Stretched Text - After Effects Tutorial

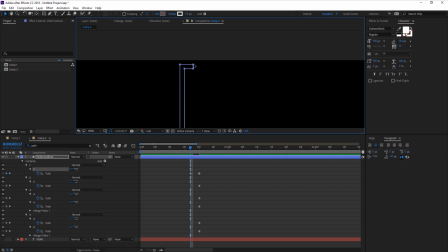8:16 Select this top part and just bring us all the way up out of frame, and then go back by two frames again. Now we can select these bottom points and just bring them maybe halfway here, and then another two points all the way at the top where we can't see them, and then another two points.
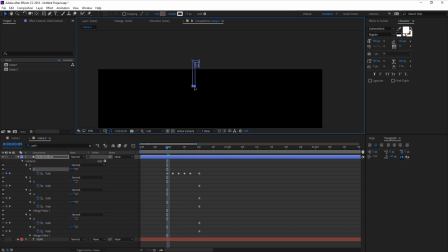8:30 We can maybe have these over here, move back, maybe over here, and then move back and just get them off of frame. You can see these do animate, but we just have to select them, toggle hold keyframe. And let's just bring these all the way back at the beginning. And now we can hit 0 to RAM preview.
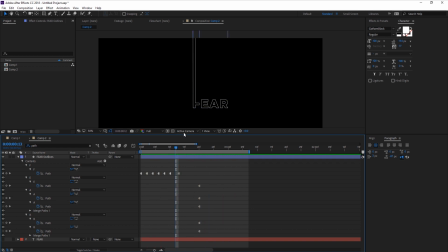8:49 I think we have to add another keyframe here in between so that it doesn't just jump from all the way at the top to the bottom. So maybe drag this over, and then here in between, we can have these top parts just come in like this. Maybe even two more frames, get them even closer, and then they snap.
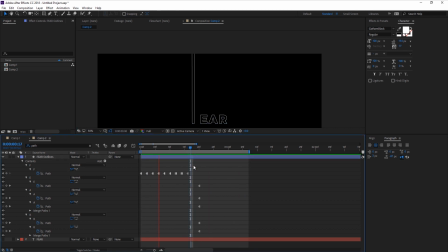9:06 Preview that again. Now let's go ahead and animate the other letters. As I said before, I animated these in twos, which means I set a keyframe every two frames and also made sure to have the keyframes overlap with each other like this.
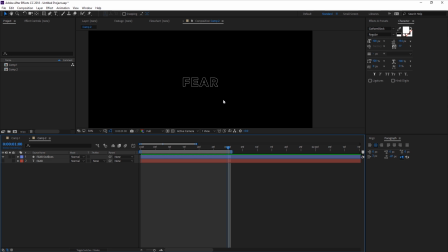9:22 So everything is lined up perfectly. Now, one more thing I did in the original example is I added these trails to the text. And the way we can do that is by clicking on the layer, Control D to duplicate, or you can go up to Edit, Duplicate. And then with this selected, go up to the search bar, type in fill and turn on the fill for each of these letters.
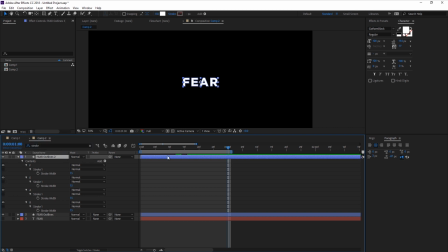9:40 Then type in stroke to turn it off. And then we can duplicate this and set this bottom one as an alpha inverted. So that means whatever is within these letters is not gonna be shown. But now we're just gonna go over and shift it by one frame.
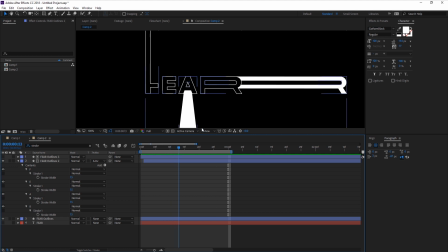9:55 And this way we can see the previous frame showing up.
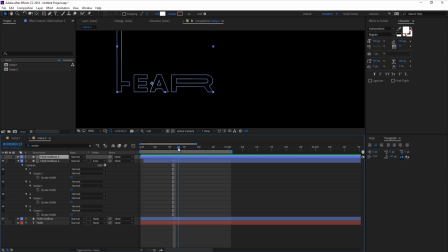10:00 And since we're using an alpha inverted mat of the original letters, we're not gonna be able to see the whites in the fill inside of the letters, if that makes sense.
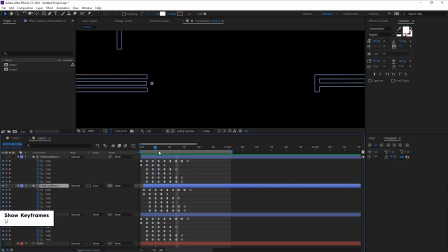10:07 So if we press U to bring up the keyframes, you can see that each of these frames is shifted by one frame, and therefore you can see the previous frame of that animation.
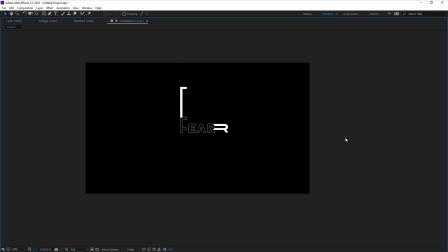10:15 Now, if we preview this real quick, you can see that we have this sort of like flashy look. And to be honest, it matches pretty well with the word fear itself.
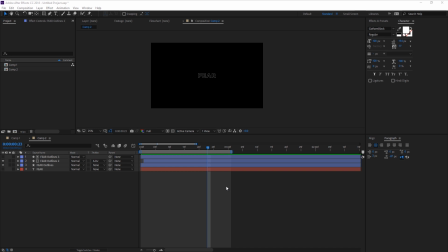10:23 So there you go, two types of stretch text animations, which you can use depending on what kind of project you're working on. And remember, it's important to have a certain style or design that is consistent throughout an entire project,
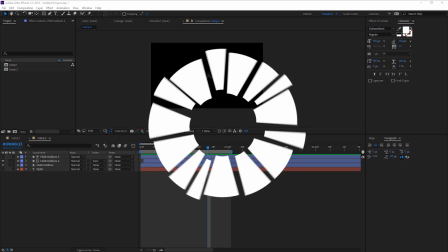10:35 because if you do have multiple styles, then it really just becomes a mess. Alright guys, thanks for watching and being patient all the way through. Consider subscribing and hitting that bell button to be notified whenever a new video comes out.
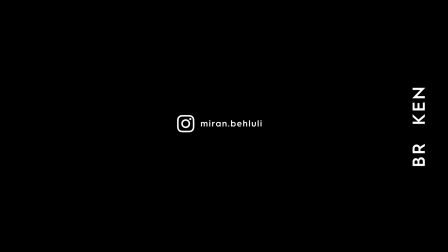10:47 If you want to follow my work or ask me any questions personally, then you can find me on Instagram. If you have any suggestions, then leave a comment down below. Thank you once again for watching, and I'll see you next time.